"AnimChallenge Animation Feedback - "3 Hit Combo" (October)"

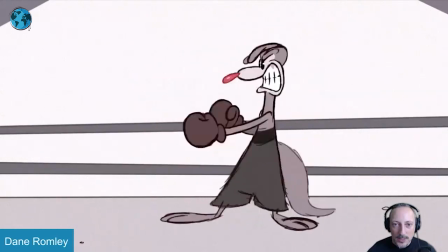0:03 all righty let's watch this here there's no sound but they're awesome 2d
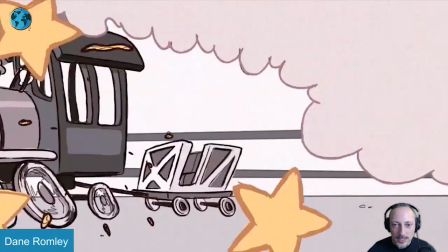0:08 awesomeness that's a double awesome because that's how awesome it is into that and it loops
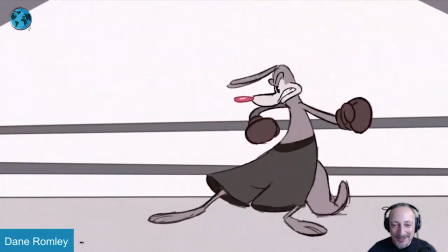0:12 nicely i'm always a big fan of shots that loop like this
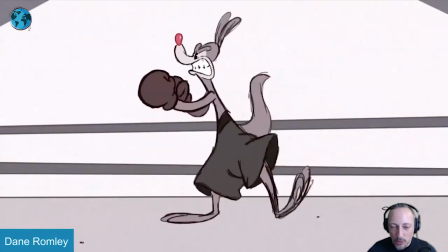0:17 this one is really really really cool and to be honest i really don't have to say the biggest thing would be at the beginning because i do love this i love how it
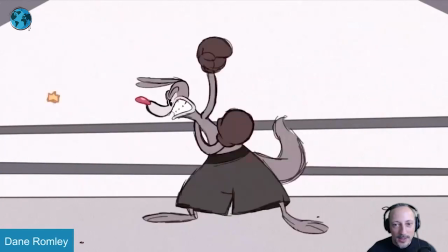0:26 comes out of that into like the magic of
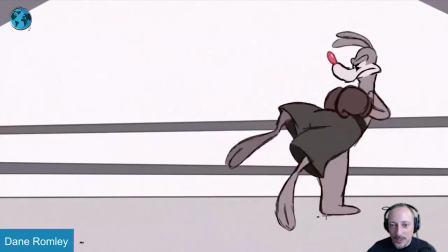0:31 2d like we're like it's great how you got that support on the tail
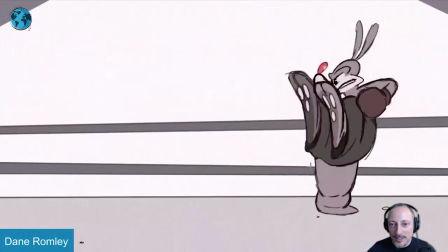0:35 how far back we go with the legs into this the fold
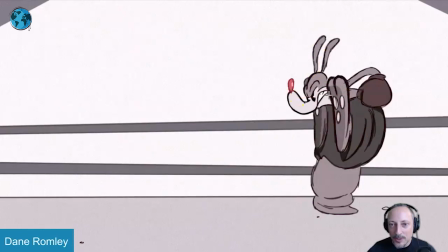0:40 of all of this with the head coming out with a really nice silhouette and then look at this double
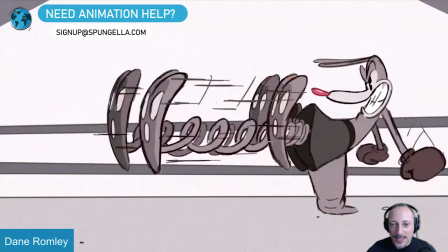0:45 frames i love that the coil again the double feet here
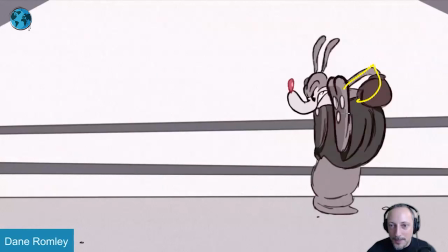0:51 that big up and really big extension there the
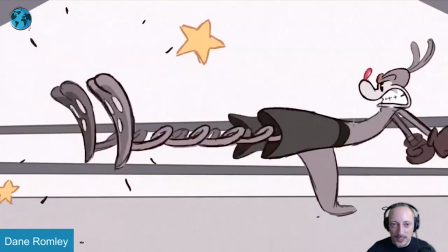0:56 pull on the nose that it comes back into this massive stretch here and then
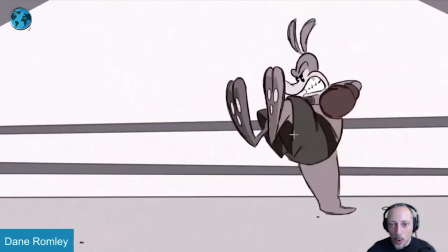1:02 coming back the lines there like i love all that stuff they're so well done you got the down up into that with the scramble
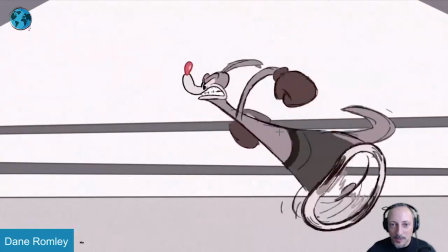1:10 of the legs with a slight hold you can see on that arm we kind of linger on that arm a bit and then into run into the what what
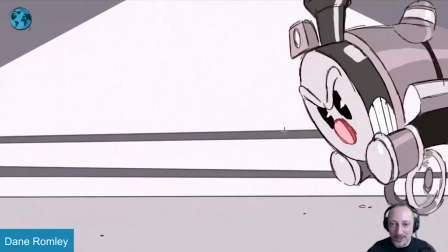1:19 is going on it turns into that it's just really great really old school design and then you get the full thing here it's just
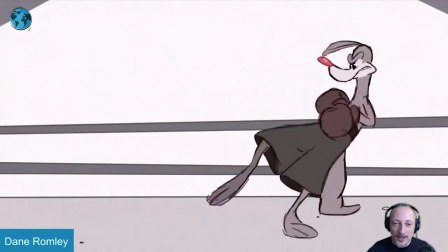1:28 so cool with that little extra pulling it i think it's just it's just so much fun to watch into that so the only thing i would say is that
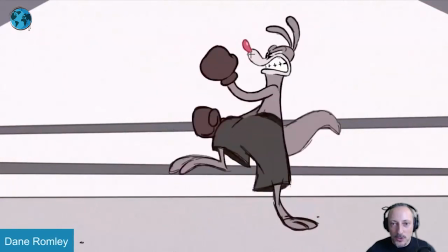1:37 when you look at the beginning we're going from this into that area forward that area
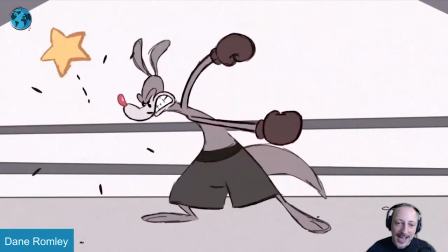1:44 forward and then back so it's just like the halfway point here if i'm going up you can see
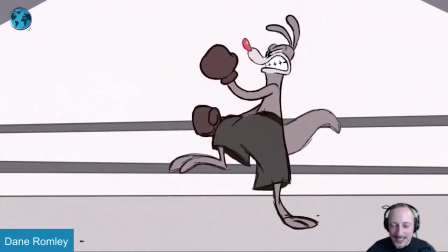1:50 the halfway point there it's just a bit repetitive now again this is like this is as picky as well when it goes up
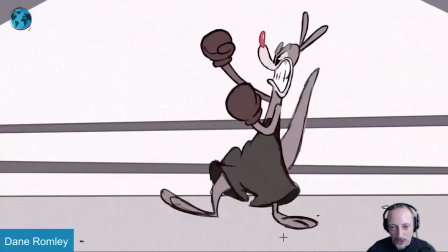1:59 i will i would draw changes a little compression and the spreading of the toes because there is movement blah blah blah blah you can be that picky and this could
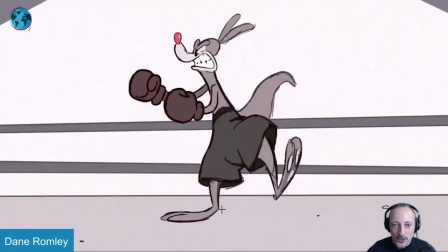2:07 you know you will continue through all of these frames but there's just more leeway in 2d that's why i'm not i mean i just said
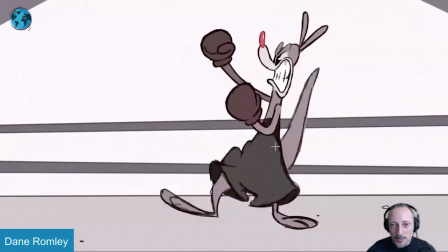2:15 it even though again it's picky like there's so much awesome stuff that's always moving it could be like a nice little detail to add that in there even
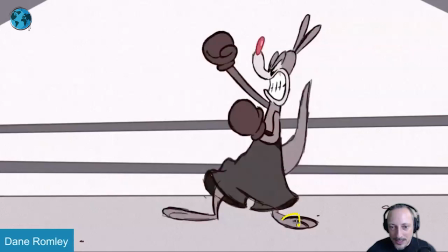2:23 maybe on the way down a slight curl
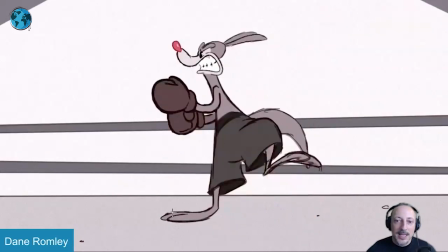2:25 then go then you can go out into a stretch for this little detail things or if you watch my stuff you know like
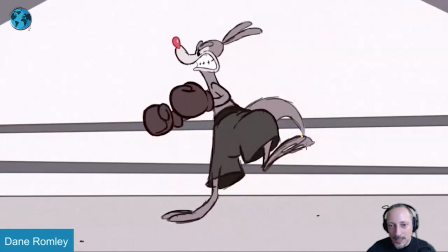2:32 tangents even though that's an overlapping thing here but gets into a bit
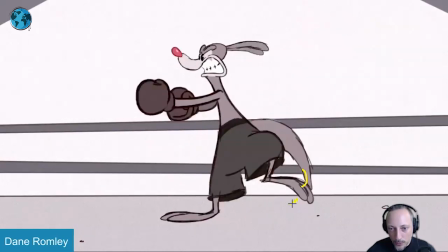2:36 of cleaner or you go further with the overlap here
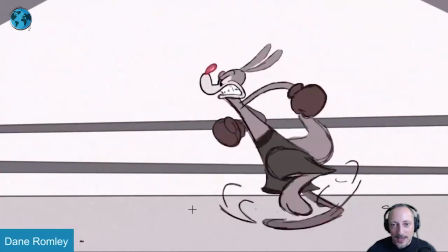2:41 stuff like that but to me again this is so picky and it's so much fun to watch it's so original i just really really love that clip
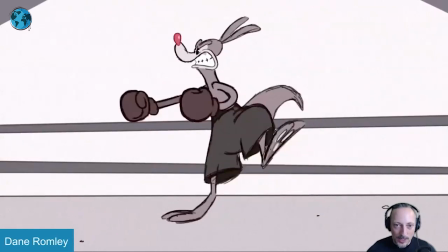2:49 the only thing i would say is that this is almost like a super exaggerated idol where it just keeps going and keeps going that's the only
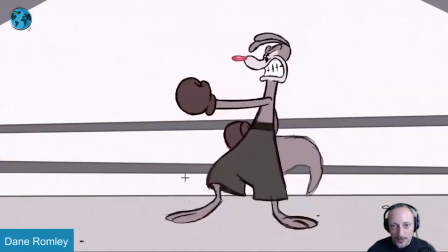2:56 thing i would say it could be something where i mean if he goes back and again i love the shapes i love the drag on the ears and the nose all
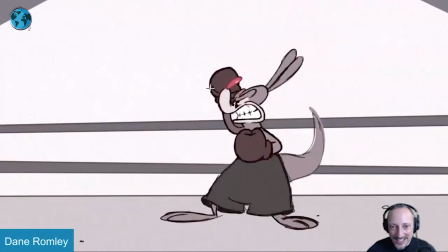3:05 the really nice arcs and just the drag there back into this and love that under that frame here it's all that it
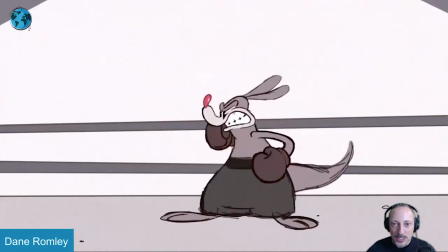3:13 just has a really nice rhythm and bounciness and fleshiness and i love the rhythm on the hands
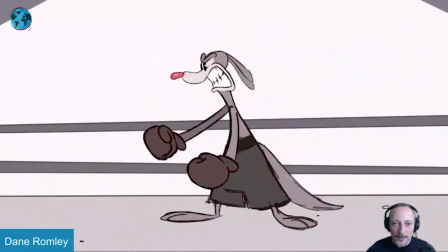3:18 here for fun for fun it's just nice contrast of
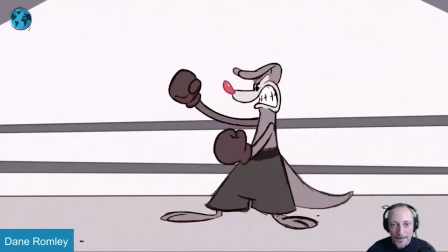3:23 big shapes small small small back into big shapes small
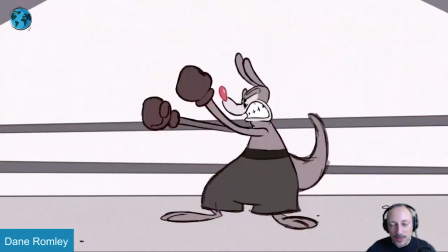3:28 small small into this i mean the thing you could argue is the thing is the loop
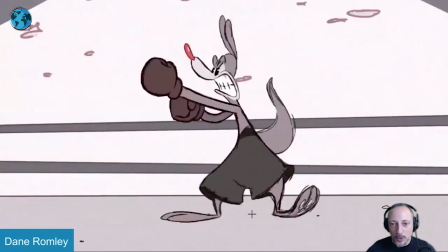3:33 comes with a reveal after the smoke so the character could start anywhere so it could be
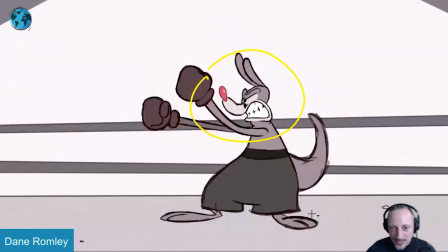3:40 something of looks already fairly aggressive what if the character is you know almost a foot length more screen right
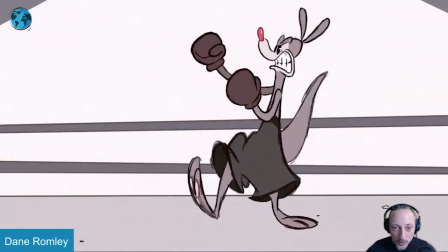3:48 and then with this you go up here to then almost stretch out the leg a
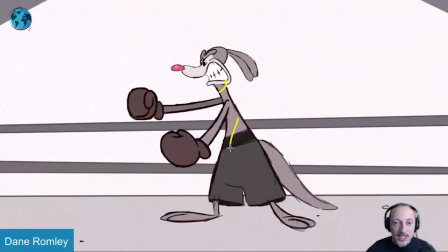3:53 bit further to then swoop in to this position into maybe not as
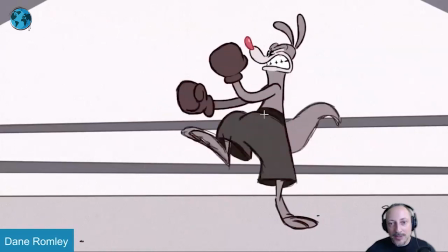3:58 high go back into a slightly different pose where it's maybe a bit more lean back
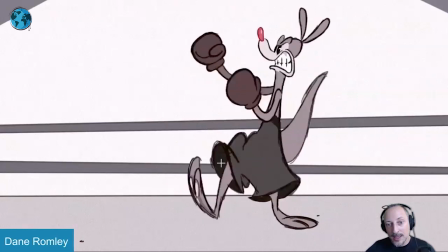4:03 into an outstretched leg again to end up now in